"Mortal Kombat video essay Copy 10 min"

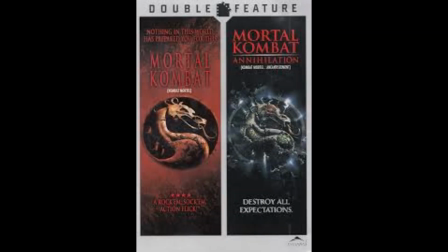(0:00)
Hello, my name is Jermaine Taylor, and today I will be discussing the films Mortal Kombat and Mortal Kombat Annihilation based off the very popular video game series Mortal Kombat. I picked these movies because I am a big fan of the game series, and I have yet to see any dives into the movies.
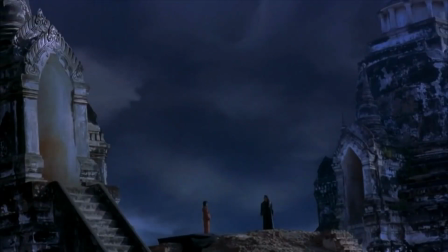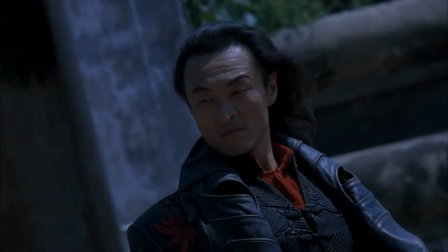(0:20)
The first movie of the series, Mortal Kombat, begins with the main villain Shang Tsung murdering Liu Kang's brother.
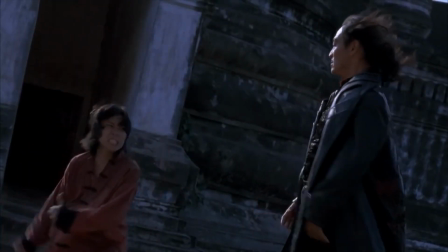(0:29)
Liu Kang is the main character of the movie,
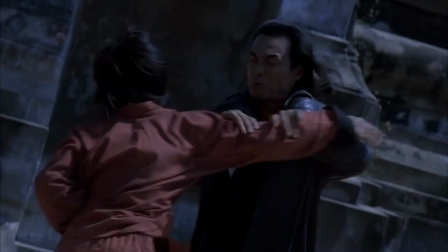(0:32)
and this scene establishes why Liu Kang wants to go after Shang Tsung.
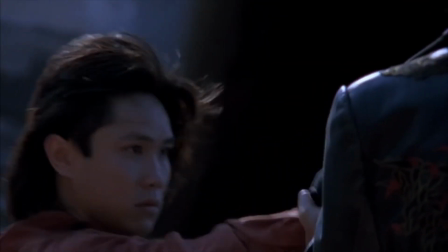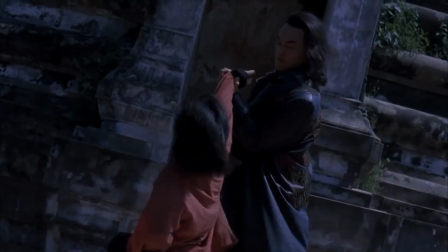(0:45)
This scene allows us to see how threatening Shang Tsung is as the antagonist of the film,
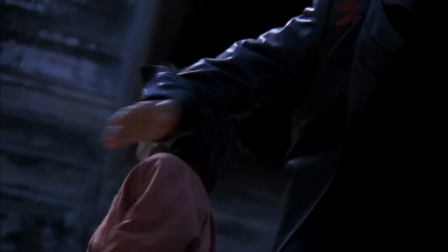(0:54)
and it also helps build up the connection between Liu Kang and Shang Tsung.
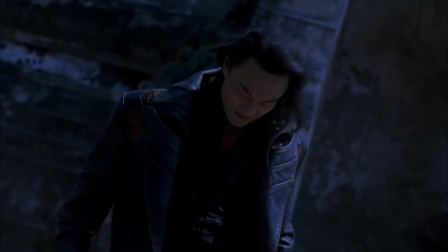(0:58)
This scene uses close-up shots to display the emotion of each character in the scene.
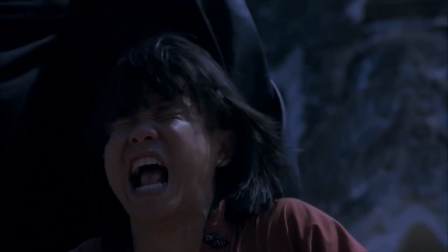(1:05)
For example, the close-up shot of Shang Tsung displays
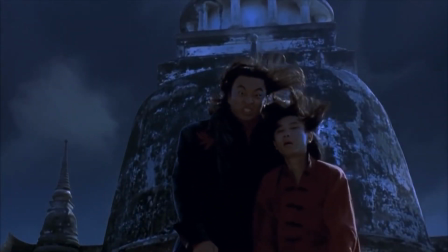(1:12)
the glee he gets from murdering Liu Kang's brother,
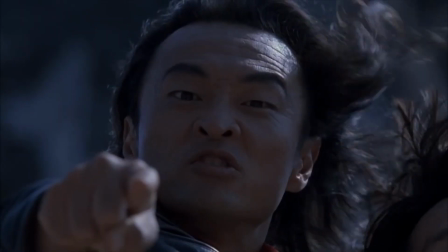(1:16)
and Liu Kang's brother's face, the close-up shot of him, shows the pain and fear he feels as he's being murdered.
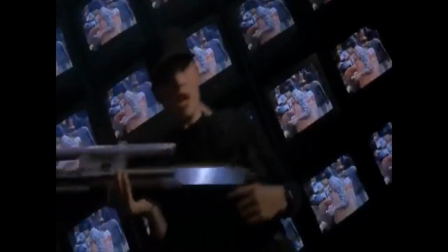(1:27)
Next, the film cuts to the Special Forces member, Sonya Blade,
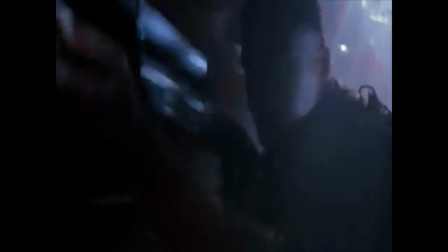(1:33)
hunting after her nemesis, Kano.
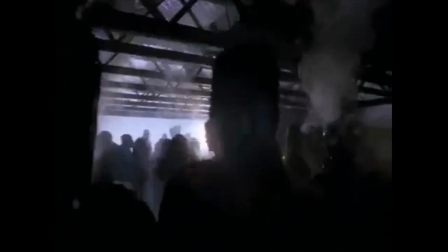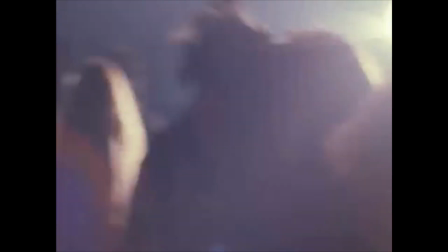(1:46)
Sonya's character is established through the rock music we hear in the background, and predominantly through her dialogue.
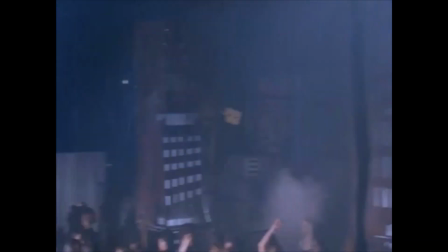(1:53)
These scenes, despite being over-edited, are still very easy to follow.
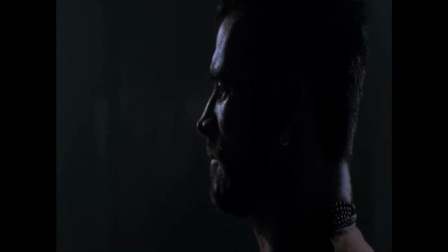(2:05)
We are then introduced to Kano with an over-the-shoulder shot as to hide his metal face plate and cloud his character in mystery.
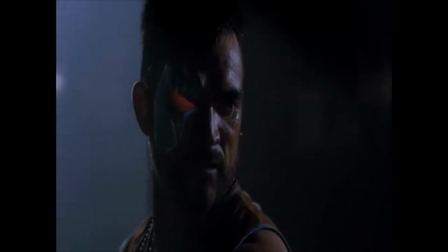(2:12)
We then meet Shang Tsung again, who is sitting in the dark and reveals part of his plan to Kano.
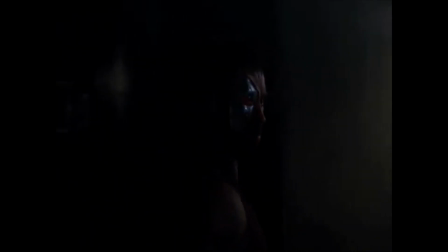(2:21)
Next, we go to a scene where we meet Johnny Cage in a grandiose wide
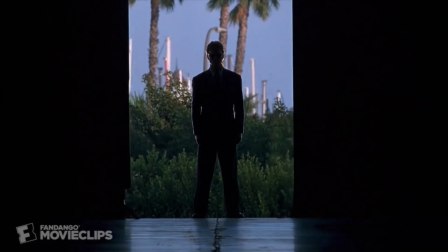(2:27)
shot that perfectly defines his character as a cocky Hollywood actor.
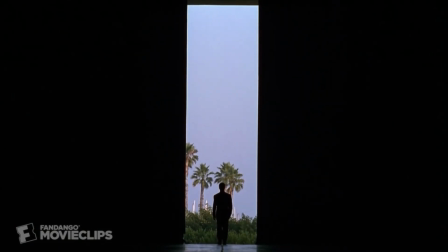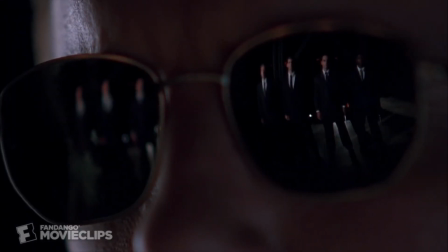(2:40)
Next, we get a close-up of Johnny Cage removing his glasses, which foreshadows a very important scene from later on in the movie.
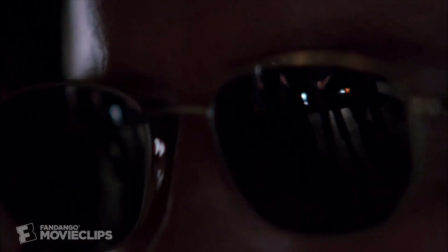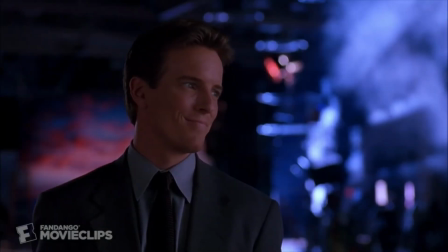(2:55)
Next, we meet Johnny Cage's mentor, Master Boyd.
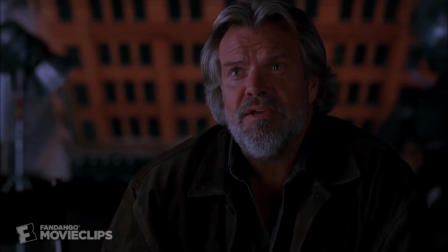(2:58)
Master Boyd is later revealed to be the evil sorcerer Shang Tsung in disguise.
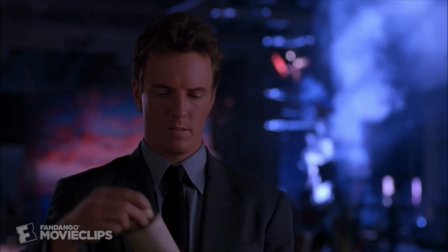(3:04)
This further cements Shang Tsung as a very credible threat to the protagonist of the film.
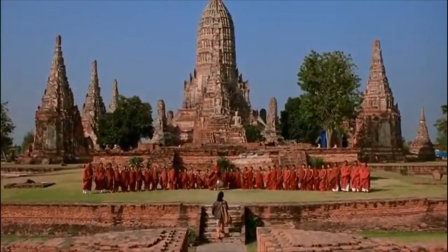(3:17)
We are then next treated to a wide shot to establish
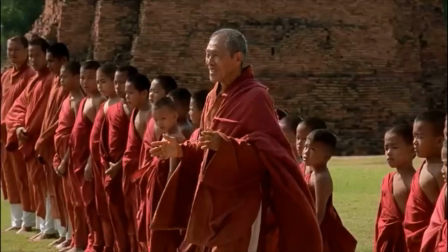(3:22)
the new location of the Order of the Light Monastery where Liu Kang trained.
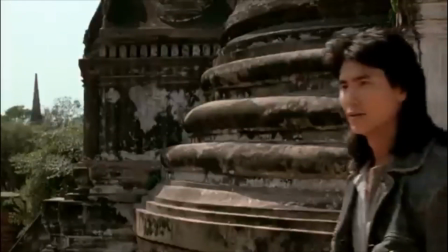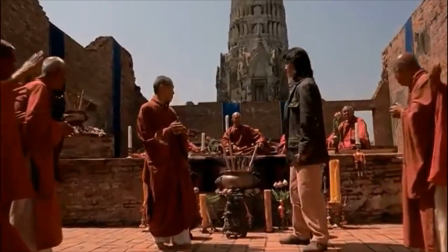(3:36)
A dolly shot then leads us into the new information that Liu Kang is the chosen one of the monastery to fight in the Mortal Kombat tournament.
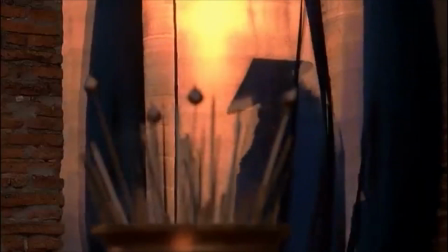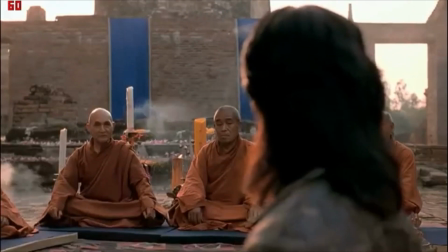(3:51)
Next, the character Raiden appears, and he chastises Liu Kang for his vengeful vendetta against Shang Tsung.